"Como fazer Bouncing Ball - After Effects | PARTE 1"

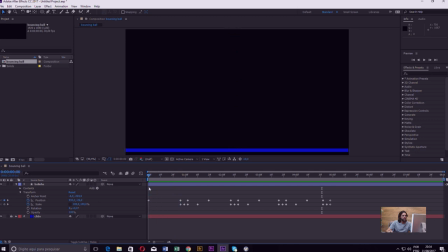[8:04]
Aqui, quando ela desce, ela desce uma distância de pixels de fora da tela até o chão embaixo. Aqui, ela percorre uma distância de pixels menor, que é do chão até esse apogeu. Então naturalmente aqui tem menos frames nesse movimento Para que a velocidade seja regulada
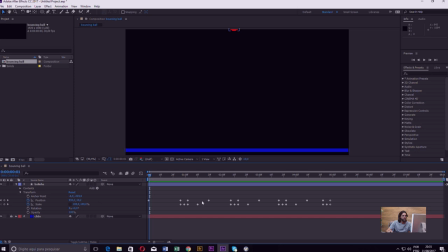[8:23]
Então aqui eu estimei mais ou menos essa distância menor Essa menor que essa E deu certo Aparentemente a bolinha está com a mesma velocidade Talvez um pouquinho mais rápido Então vou pegar todo esse conjunto e botar um pouquinho só mais para cá
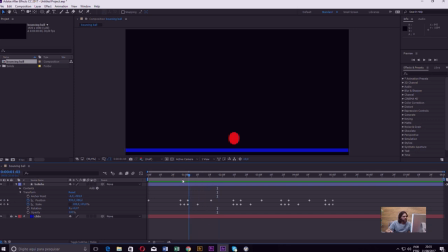[8:42]
Agora ela está com uma aparência de velocidade igual na descida e na subida E eu faço a mesma coisa com o resto Aqui, nesse trecho, ela percorre a mesma distância em pixels Então também tem que ter a mesma distância em keyframes Vou enxergar isso aqui um pouquinho para cá
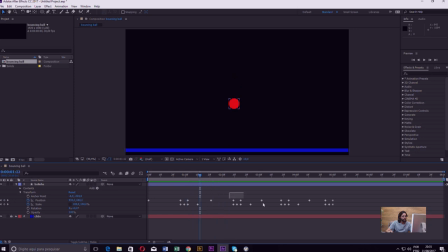[8:59]
Para equalizar isso mais um pouco Tudo isso Então aqui eu tenho a mesma quantidade de frames que aqui Acho que foi muito Vou trazer só um pouquinho E aí a velocidade aqui Agora também equalizou Agora vamos ver a velocidade em que ela sobe pela segunda vez
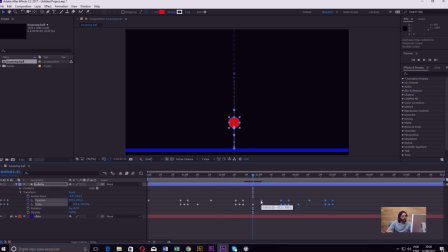Ainda está mais lento aqui Então eu preciso chegar mais próximo E aqui também
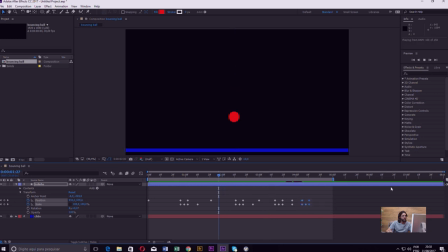Pronto, as velocidades estão equalizadas E agora falta fazer o easing O easing, o que eu vou fazer? Se a bolinha está caindo lá de cima em queda livre Ela vai começar devagar,
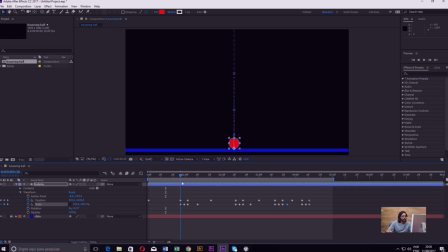[9:54]
mais devagar E vai acelerando até tocar o chão E aqui, quando ela sobe, ao contrário Ela vai subir com força total Devido ao acúmulo de energia vai subir com velocidade maior,
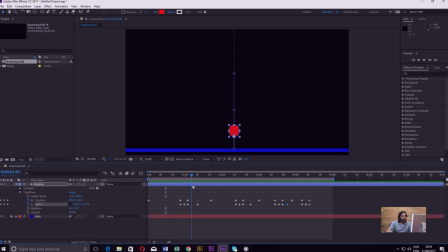[10:10]
mais ou menos a mesma velocidade que ela desceu e vai desacelerando até quando ela chegar ao topo ela está quase parada e aí começa de novo aqui em cima acelerando então o easing é muito importante para dar naturalidade à animação ao movimento da animação e além disso vai acabar também
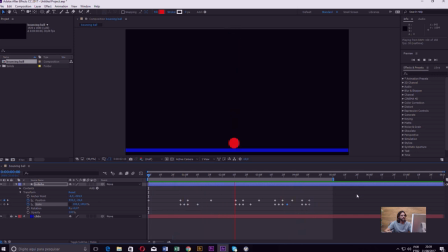[10:29]
com esse incômodo quando a bolinha chega no topo parece que ela dá uma quicada em cima e isso é a falta do easing Então, eu vou fazer o seguinte, eu vou abrir aqui o Graph Editor,
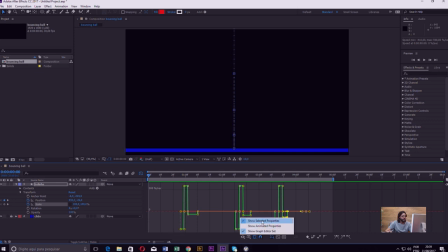[10:44]
vou colocar aqui, vou configurar para ele mostrar apenas as propriedades selecionadas, e aqui eu vou colocar no Speed Graph. Então, aqui a gente está vendo o gráfico de velocidade da bolinha.
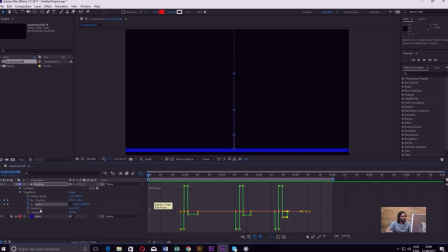[11:00]
Só que aqui eu estou vendo com relação a escala, que não interessa, o que interessa é a posição, o parâmetro de posição. Então aqui por essa linha reta a gente vê que a velocidade é constante Ela desce constante
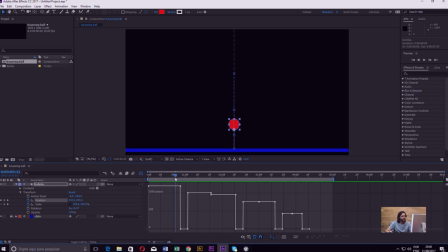[11:14]
1206 pixels por segundo O que a gente quer fazer é que essa velocidade caia Aliás, que essa velocidade aumente, ela comece, baixa e vai aumentando até chegar no chão Então eu pego aqui esse keyframe de velocidade e puxo para cá
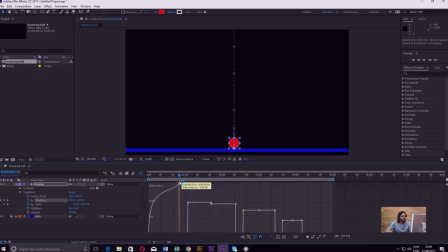[11:32]
E esse aqui eu vou colocar mais para cima Então eu estou tendo que fazer duas coisas aqui Eu coloquei a velocidade inicial no zero E a velocidade final no máximo Só que para essa aceleração funcionar direito Eu estou tendo também que aumentar um pouco a velocidade final Isso é normal no EZ
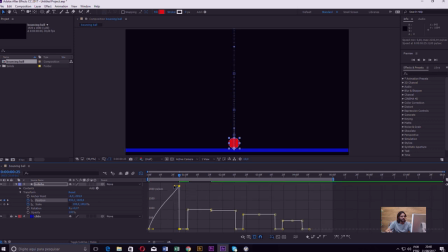[11:53]
Eu quero deixar essa linha aqui mais ou menos reta Que é uma aceleração constante para simular a aceleração da gravidade Então a velocidade começa aqui em 0 pixels por segundo E termina em 2234 pixels por segundo E o resultado é esse
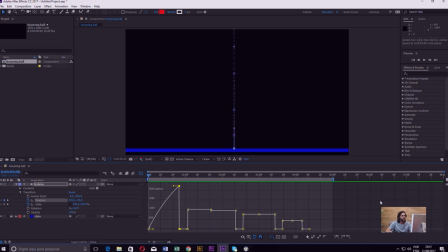[12:11]
Então agora dá para ver claramente que na descida ela começa lento e vai acelerando até chegar no chão E agora eu vou fazer a mesma coisa com a subida Esse trecho aqui, a gente vai manter a velocidade constante em zero Que é o trecho que ela está no squash e no stretch Então
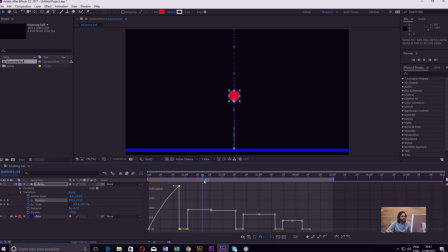[12:27]
ela tem que ficar parada mesmo no chão É a partir daqui que ela vai desacelerar agora Então, eu vou equalizar a velocidade anterior, ou seja, a velocidade de subida vai começar com a mesma velocidade final da descida.
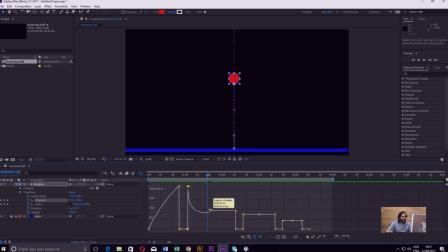[12:44]
E no final da subida aqui, eu vou colocar em zero. E vou ajustar aqui para essa linha ficar mais ou menos reta.
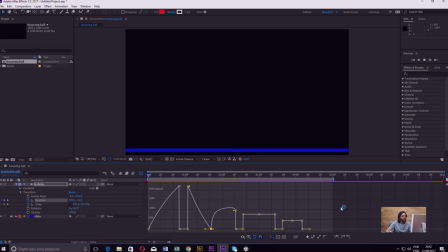[12:58]
Então, agora é outra coisa. Começa devagar e vai quicando. Eu não preciso começar a velocidade do zero Eu posso colocar aqui um pouco assim
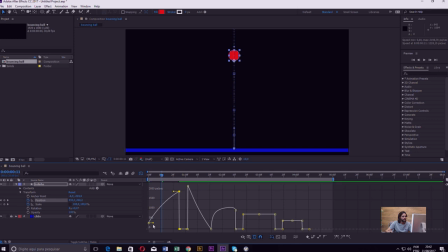[13:11]
E não acelerar tanto aqui Eu consigo manter a linha reta Essa aqui eu equalizo com a anterior E aqui eu não preciso deixar a velocidade chegar a zero Fica mais suave o izin
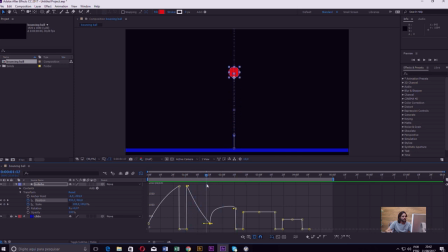[13:31]
E agora eu faço a mesma coisa com o restante Aqui sobe desacelerando E aqui tem que descer acelerando Então esse aqui Não precisa chegar à minha velocidade anterior Porque ela vai perdendo energia Vai quicando cada vez menos e vai perdendo energia
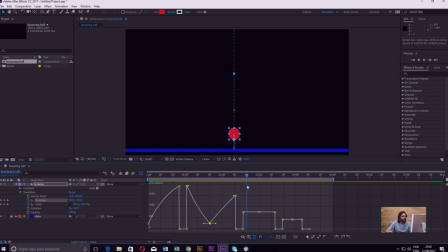[13:46]
Então, acelera menos do que antes Aqui fica parado Aqui vai desacelerar
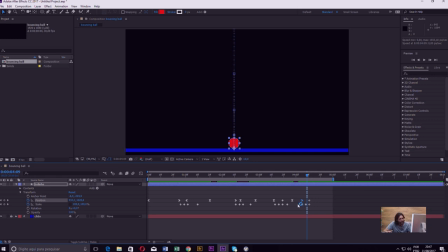[14:00]
Vou sair do Graph Editor Repara que os keyframes que eram losangos Que é o símbolo normal do keyframe Os que tem EASY estão agora com esse símbolo de ampulheta Então repara que aquele incômodo que estava dando quando ela chegava no topo, no apogeu de cada kick não existe mais por causa do easing
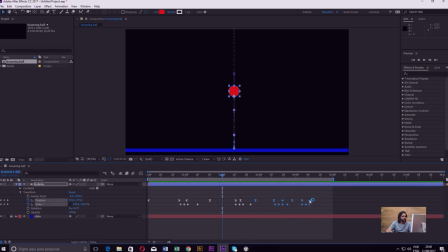[14:23]
essa subida aqui parece que ainda está muito rápida então eu vou deixá-la um pouco mais lenta trazendo esse keyframe e todos os outros mais pra frente é isso aí, ficou mais natural então gente, é isso esse é um exercício clássico pra quem está iniciando animação em que a gente vê os conceitos fundamentais de squash and stretch,
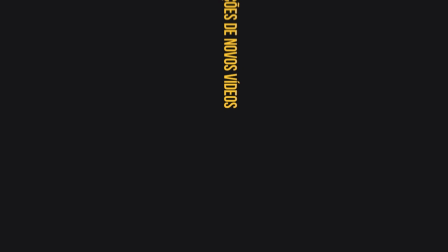[14:47]
timing e easing espero que vocês tenham gostado E aí